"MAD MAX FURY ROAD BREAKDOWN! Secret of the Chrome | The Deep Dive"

She falls off and goes under Joe's car so the one thing keeping Joe from torching all of them is gone.
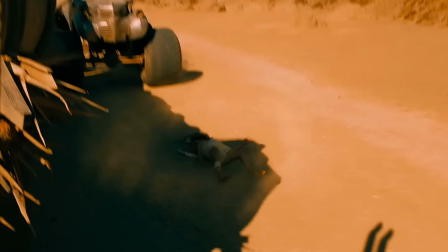24:36 Max is the one who sees her go under and he's haunted back to that same framing of Angharad as the dead girl, Glory. And even though it seems like Angharad didn't fully go under the wheels, that's what Max sees. He makes a choice for all of them because he knows they cannot turn around. That choice is what Furiosa sees and trusts in Max when he says, she went under the wheels.
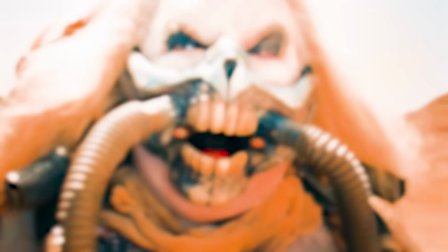24:54 And now in this moment, while Joe's breathing mask is supposed to be sealed for this one scene,
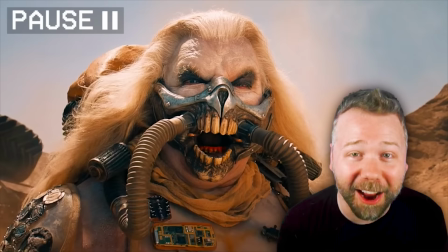24:59 that toothy design opens as he screams in rage over Angharad. They designed a separate prop just to characterize the character. That's what good masks are supposed to do characterize and it's so cool if they did this and yeah this movie at this point smartly shows all the characters cracking
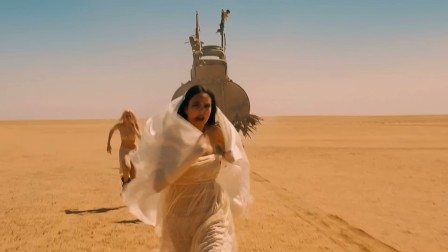25:13 under pressure wavering from their convictions hesitant to trust like cheetah the fragile tries to give up and run back to the war boys after they losing herod that's what it means to have fully realized human characters sometimes they break sometimes they retreat it's another reason why this movie's so good capable
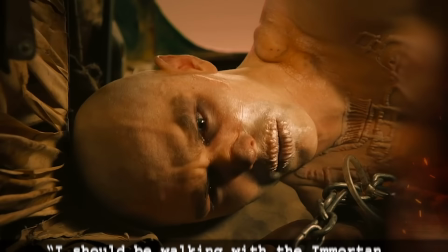25:27 finds nux in the back cab and she takes pity on him he's shivering like someone literally in withdrawal i should be walking with the immortal McFeasting
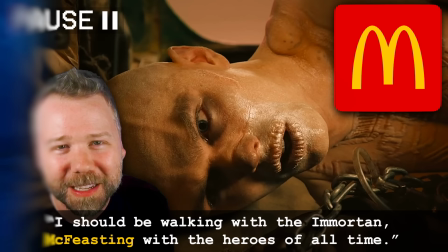25:34 with their heroes full time.
Yes, McFeasting. I love it. The corporate branding of the fast food empire of the days past has still permeated through this apocalypse.
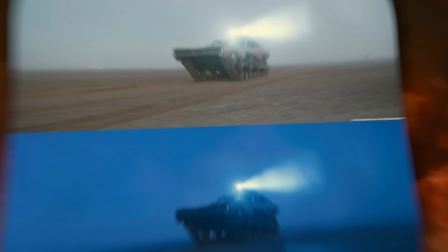25:42 They drive through this muddy region that's shaded blue as a director of photography, John Seale, shot this day for night,
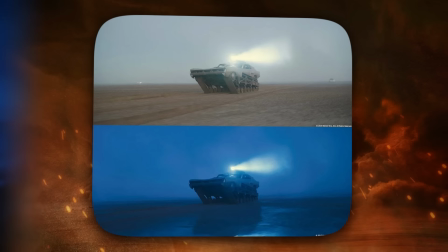25:48 overexposing the camera by up to two f-stops and recoloring it blue to give this landscape a blue yet still high contrast look so that we can see everything.
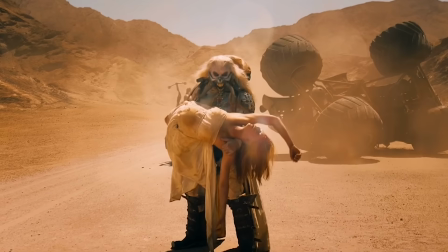25:56 And this place, we learn later, was the green place. So if structurally the loss of Angharad seemed to come too early before the film's midpoint, we know that a deeper heartbreak is coming.
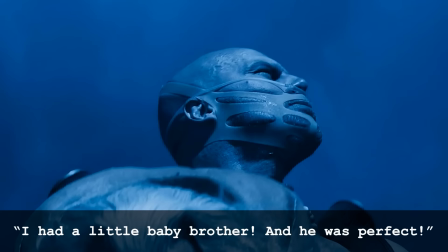26:07 Similarly, there are ways for Joe to get even angrier and to escalate, like when the organic mechanic reports that Angharad's baby would have been a viable male.
I had a little baby brother! And he was perfect!
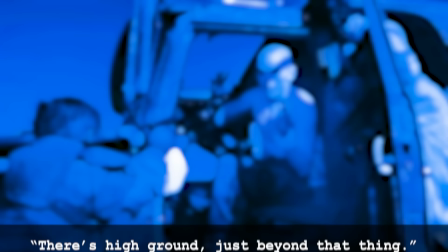26:17 And actually, if you looked closely at the doctor's wrist, he totally has a tattoo of Charles Darwin's Tree of Life sketching.
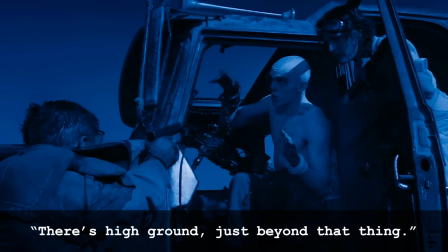26:23 And I love this little moment from Nux.
This high ground just beyond that thing. He means the tree. Yeah, tree.
Yeah, Nux doesn't know what a tree is. And it takes women educated by Miss Giddy the Word Burger to explain the concept of tree.
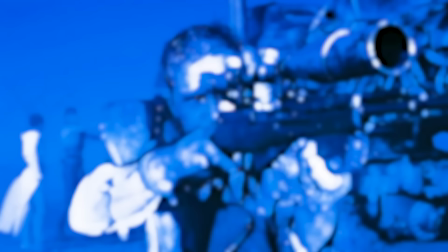26:38 Now, while Max has been pretty good with handguns in this movie, with a long-range rifle, not as much. So Furiosa takes over.
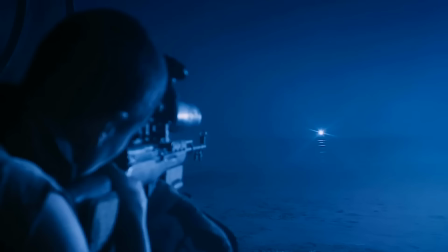26:43 But Furiosa still needs Max.
Don't breathe.
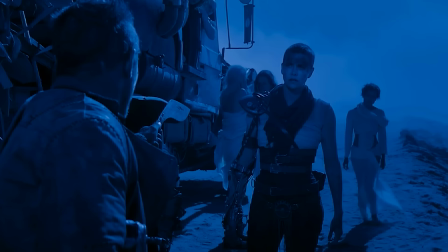26:49 She needs Max's steadiness, his ability to control his breathing. So again, the need for survival is what leads to pragmatic role-playing.
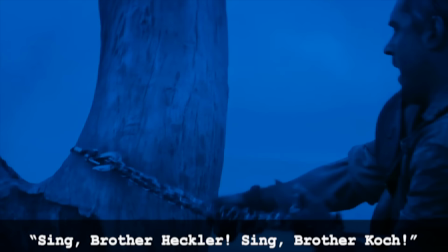26:57 And again, a shot right by Max's ear leaves us with some ringing for a moment. So the bullet farmer is now blinded and he prays madly. Yeah, Heckler & Koch is the German weapons company that manufactures the submachine guns he is now using.
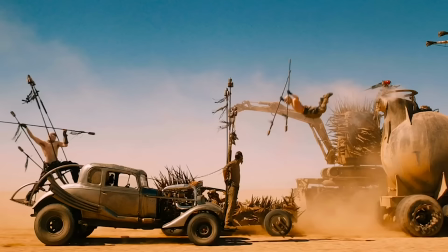27:12 But really my favorite choice of this part of the movie is despite throughout Mad Max Fury Road showing us every bit of action, every death in full detail in close-up, center frame, now George Miller uses restraint when it comes to showing how Max kills the bullet farmer. We don't see what goes down. Max just returns with a new wheel, more guns, and he's covered in someone else's blood from an honest day's work. Why don't we see it? Well, it's because this movie isn't singularly Max's story.
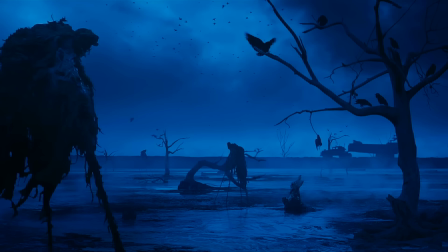27:35 It's all of humanity's story, and humanity will always be blind to certain battles that some people fight so that we can all move forward. They drive past these creepy crow fishers on stilts. Now, Furiosa was a member of the Vuvolini, aka the Many Mothers,
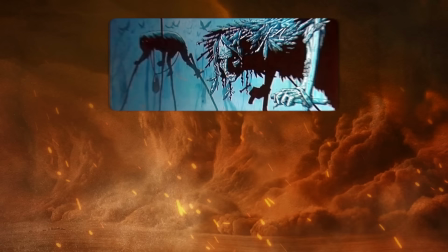27:50 which was an all-female matriarchal tribe who would banish their males to these swamps, and they became these crowfishers.
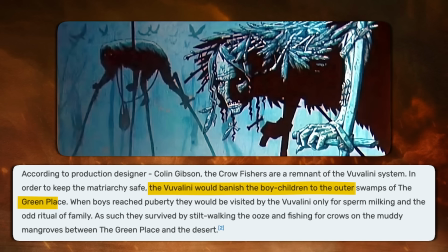27:57 And according to concept art and a backstory from George Miller and Colin Gibson that was shared with Empire Magazine in November 2015,
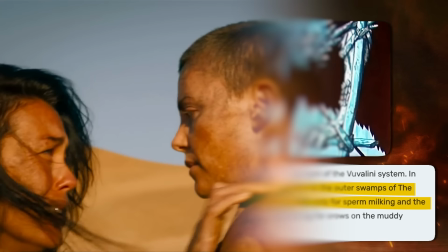28:02 the Vuvolini would attack crowfishers on the regular when those men reached puberty, or the term used was sperm milking. They did this to keep their matriarchal society going.
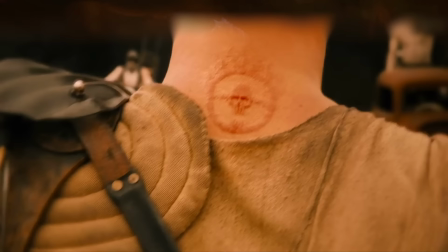28:11 Therefore, Furiosa went from the sexual violence of one cult to perpetuating sexual violence in another cult, and she carries that guilt with her.
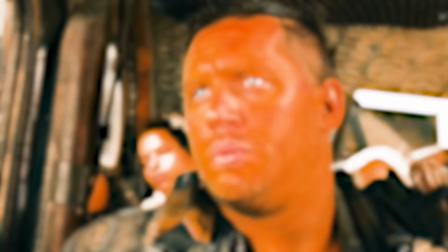28:19 They're looking for hope. What about you? Redemption.
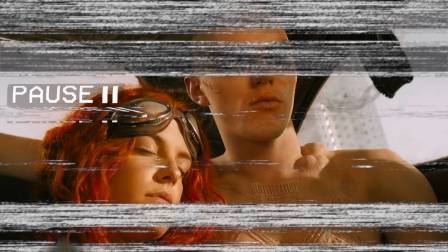28:23 Now, if this were Max's story, we would cut to Max's reaction on this line, but no, we cut to Nux.
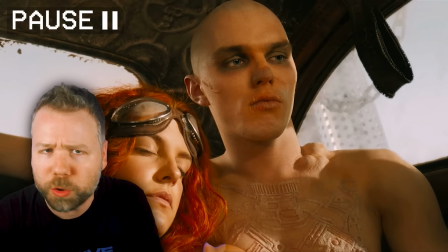28:28 Nux also realizes that he needs redemption. Whether or not Max finds redemption in this story isn't really crucial to the plot.
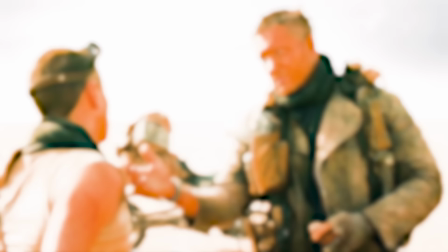28:34 He just needs survival. He is here to help deliver redemption for these other characters.